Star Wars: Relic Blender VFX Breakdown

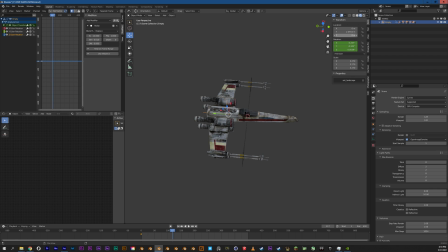So that way, all I have to do is animate the empty. But in fact, you don't even have to really animate the empty. You can animate it along a curve, and I'll show you that a little bit later.
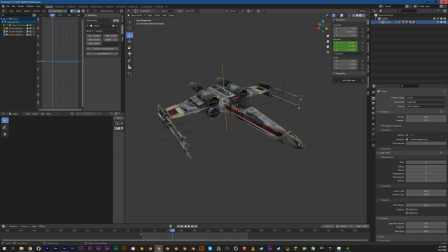One of the things that I did for this rig that I didn't actually end up using were these right here.
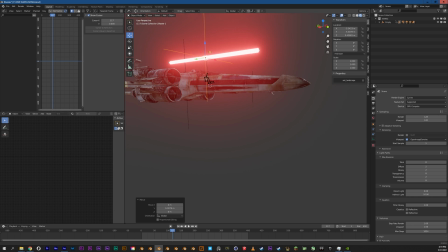So these are really low-resolution, low-poly laser blasts.
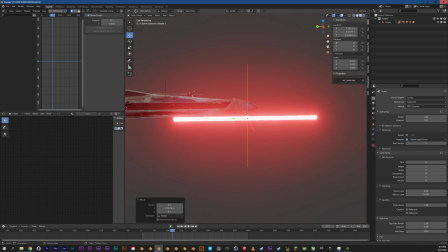I think they're just four, yeah, they're just four-sided extruded rectangles with a really bright emissive texture.
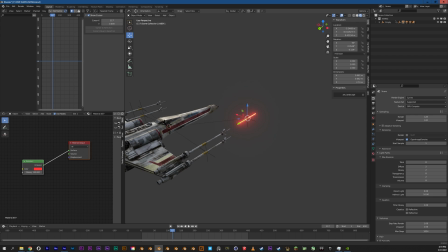And my thought process was I could animate this firing out of the X-Wing to simulate light on the X-Wing itself.
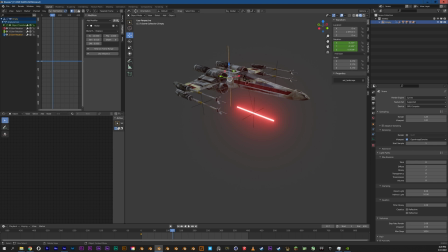So the reason I never ended up using this is because when the X-Wing is animated and curving, or when the X-Wing is animated and rotating, those laser blasts don't act independently of the vehicle itself. So what I thought was a good idea actually ended up to be a really, really bad idea.
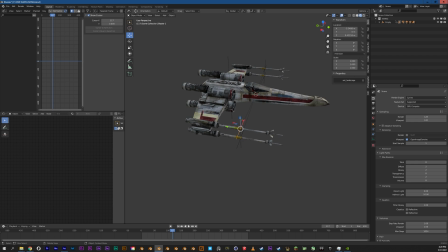So when I brought this into the scenes for animation, I just ended up deleting those. I never actually used them. So, yeah, that's the X-Wing model. For whatever reason in this version of Blender I'm using, I've been having some problems with the other ones, there are volumes,
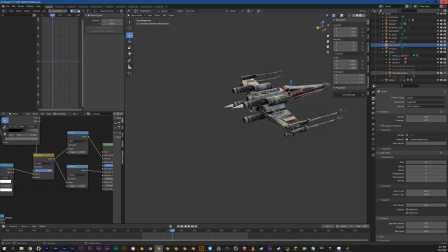and these volumes are being driven by some primitives that I have in the scenes here at each engine, and that just gives a little bit of cone of engine exhaust,
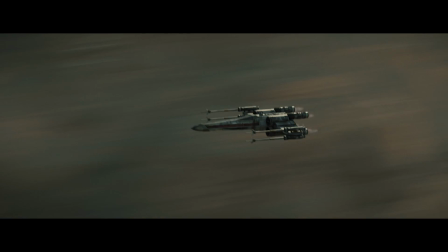and that did show up very nicely in the final video, but for whatever reason, it's not showing up very well.
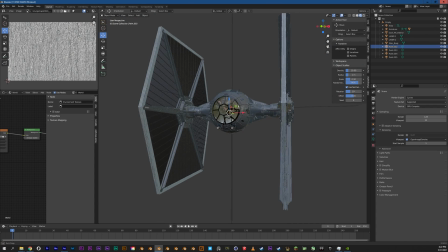this one so the next rig is the TIE fighter TIE fighter is a lot simpler there aren't wings that animate separately from the body and until the X-wing actually blows it apart then I just went into edit mode and separated out the wing and made its own object you can figure out
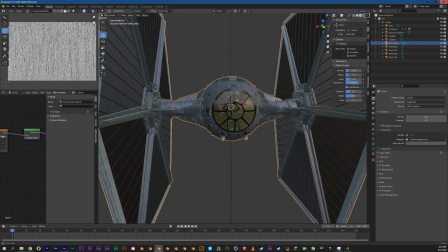how to do that in other tutorials yeah so I just went in made sure that it was just a decent model and it was all attached again to one empty
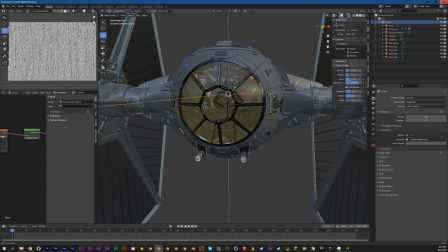there's some lights inside that make a really nice silhouette in rendered mode just some things kind of pop the the pilot out from
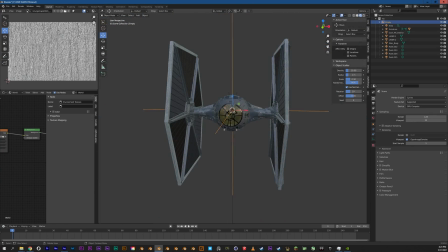the background a little bit not that he's too visible in the actual shot but I wanted there to look like there was actually something in there when the
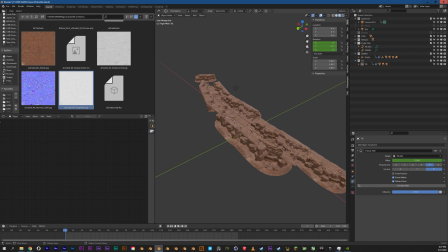camera was at a position where I could catch that so here we are in an actual shot and the reason I picked this shot is because I've got both the X-wing and the TIE fighter animated along a environment.
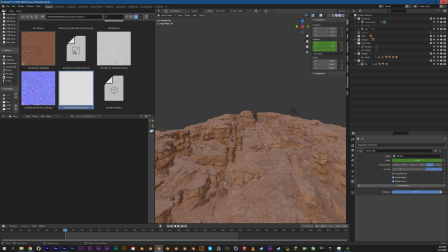Now there are essentially two major ways of animating a vehicle or an object moving through an environment.
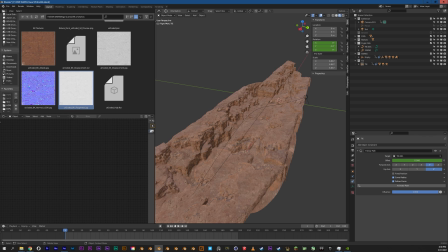You can have the environment moving and the vehicle stationary or you can have the environment stationary and the vehicle moving. Now obviously one of those is closer to the real world but they both have their advantages for this shot
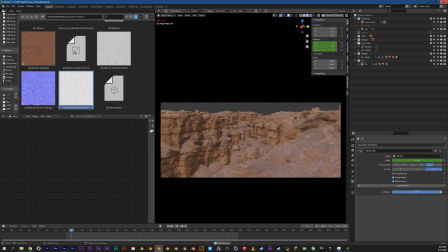I wanted a stationary camera that was following
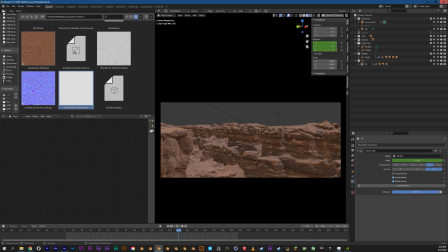the x-wing moving through the scene and then was surprised by the introduction of the adversary I suppose of the piece the TIE fighter so the first thing I did was I figured out where I wanted that animation to take place so the x-wing moving through the scene as
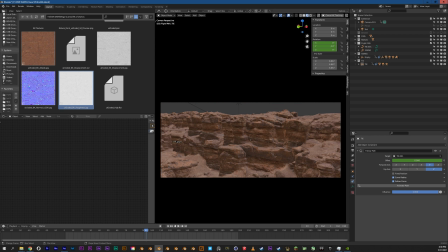you can see almost escapes frame and my thinking for that is that if there's an actual camera operator standing on the edge of a cliff holding a camera, his reflexes might not be as quick as the objects that he's actually filming.
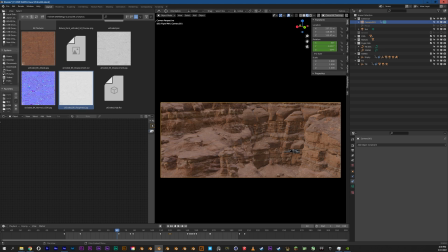And I feel like that gives a little bit of realism. Aside from that, in the camera animation, if we jump over to the graph editor,
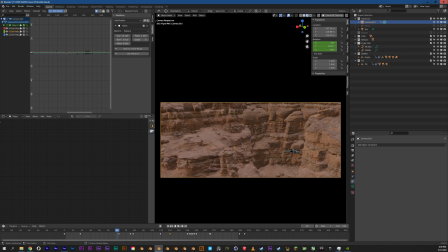you can see that there are noise modifiers on the rotation of each axis that gives it just a little bit of handheld feeling. And that's a really good way of making your scene feel a little bit more grounded. My biggest pet peeve for CG shorts or for visual effects in general is when the camera moves too perfectly.
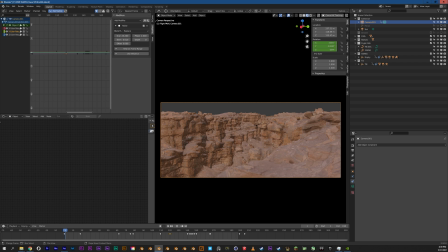Another thing I did for this is I started the shot way earlier than I knew I was going to be needing and the reason I did that was just to give myself some leeway in the edit. I wasn't entirely sure how things were going to go with music so I gave myself essentially a full second 27-ish frames 27 28 ish
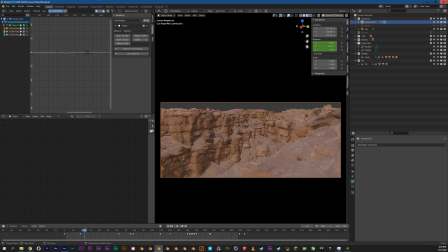frames of animation before i thought i might actually jump into the shot just so that i could make it work with the music a little bit better when the tie fighter comes in the tie fighter does actually escape the frame a little bit and that i did that mostly um
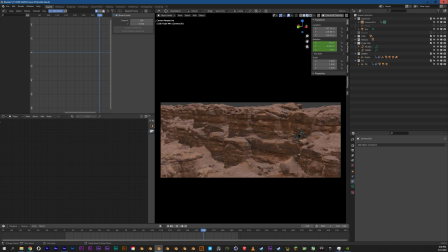so that the camera felt like as if it was operated by a real person i thought if a tie fighter all of a sudden and flew over this guy's shoulder, he might, if he wasn't too scared and dropped the camera, he might be able to catch the TIE Fighter a little bit late and then show its final position here.
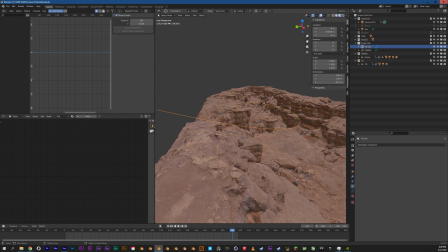So the TIE Fighter and the X-Wing were animated using curves. Now these curves I have up here in a flight path folder.
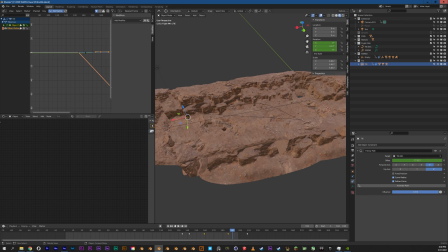And the reason that I use curves is that if I jump into the empty that controls each of the vehicles,
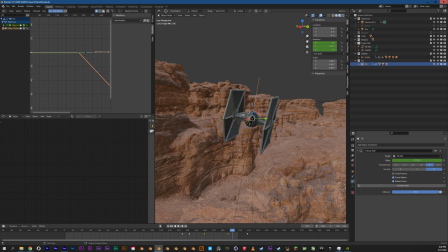You can see that in the constraints panel down here, I just have a follow path set.
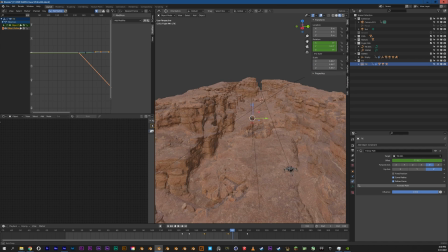So from the beginning of the curve to the end of the curve, I only need to add two keyframes along this offset. This offset here dictates how far along the curve that object is.
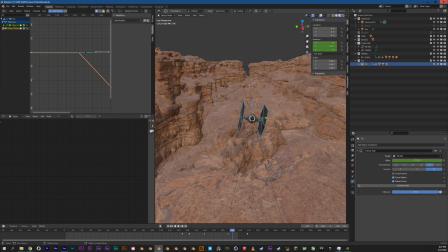So all of the rotation data then,
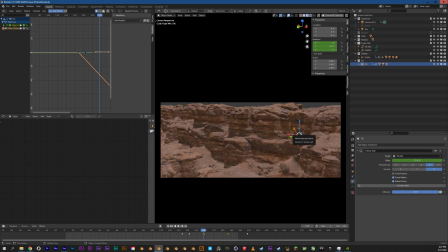as the TIE fighter comes in and curves around the edge, was applied to the empty. So there's no linear motion through the scene that's actually animated in space.
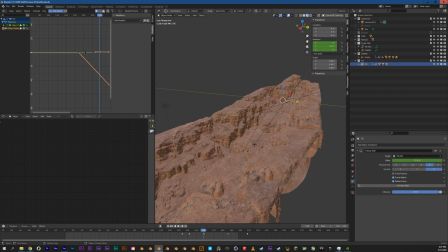That's done through the follow path constraint. The environment itself was a lot simpler than I think people realized. I got so many comments on Reddit and YouTube about how I created these environments. And honestly, the environments were probably one of the easiest things.
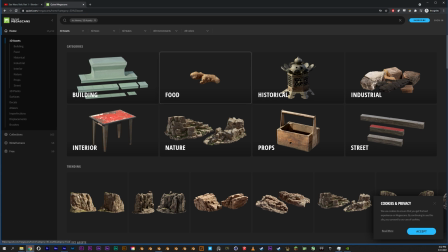So I went to Quixel Megascans and what those are are photo scans of real objects.
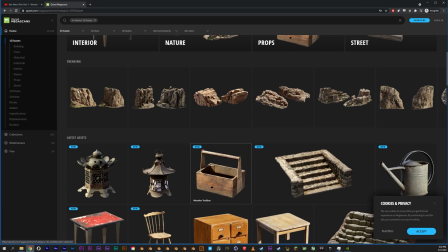And not just things like tables and chairs, but larger objects like massive Nordic coastal cliff.
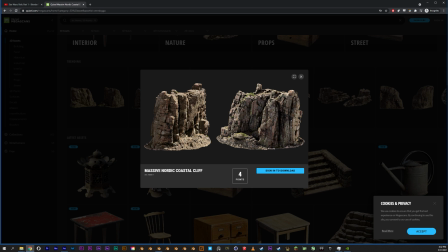You know, these things you can use to build out a scene incredibly quickly.
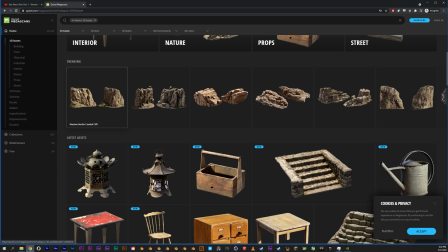Now, there were a couple hacks that I used to speed up my rendering.
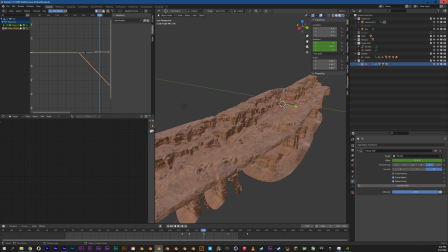Megascans can be notoriously heavy in your scenes. They can be really dense models.
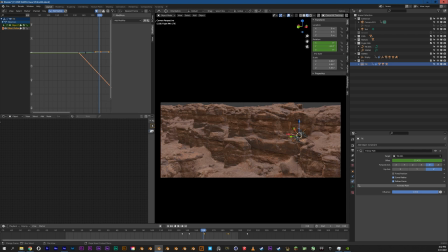So for this scene, because most of the environment was a good distance from the camera, and I knew that this stuff here wasn't going to be making it in the shot because I was most likely going to be starting the shot after all that was lost in the motion blur of the camera
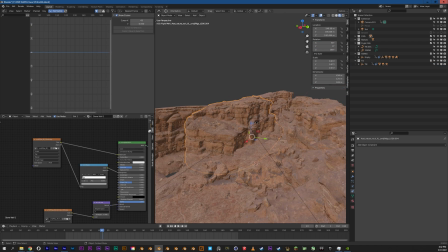following the X-Wing. I ended up using all of these models at level of detail zero.
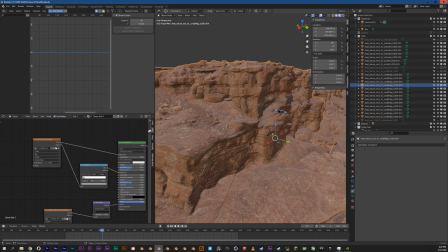So these aren't the high poly versions of Megascans.
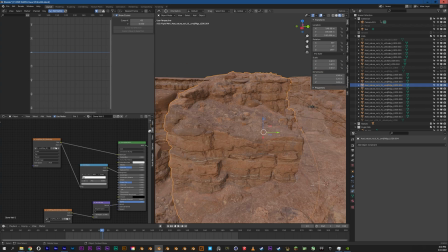These are the LOD zeros. the second thing I did was to ignore
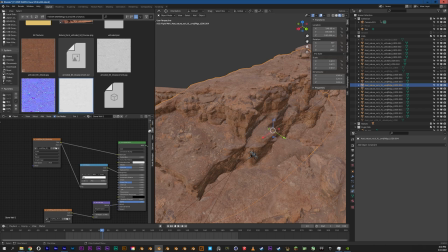the majority of the image textures that come with
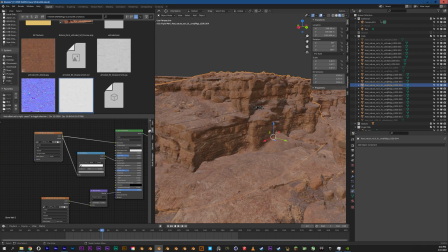these scans and just use the albedo diffuse texture and the normal texture that's it I didn't use anything else I used that diffuse texture into a color ramp to drive the roughness and a normal into the normal map to to drive the bump
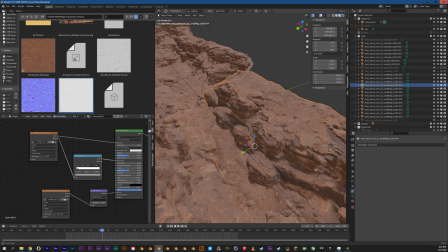nothing too fancy here i didn't i didn't use displacement i didn't use cavities maps i didn't i didn't use uh ambient occlusion i didn't use
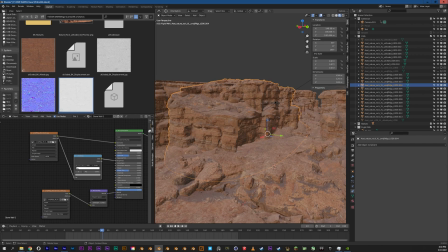specular or metallics or any of that fancy stuff that comes with it because you didn't you
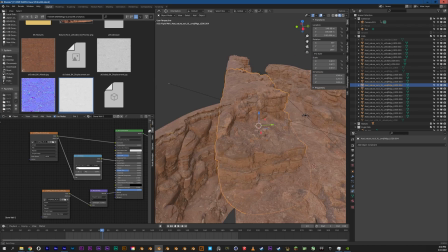don't need it for this project i was using a 2070 uh super graphics card it's a it's a great graphics card but when When you
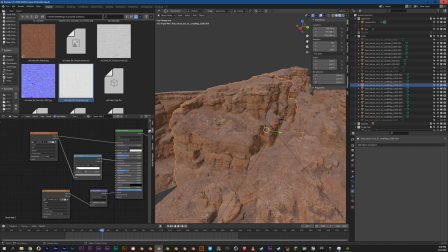start using 8K textures per environmental model, the amount of VRAM needed in your graphics card starts going up exponentially.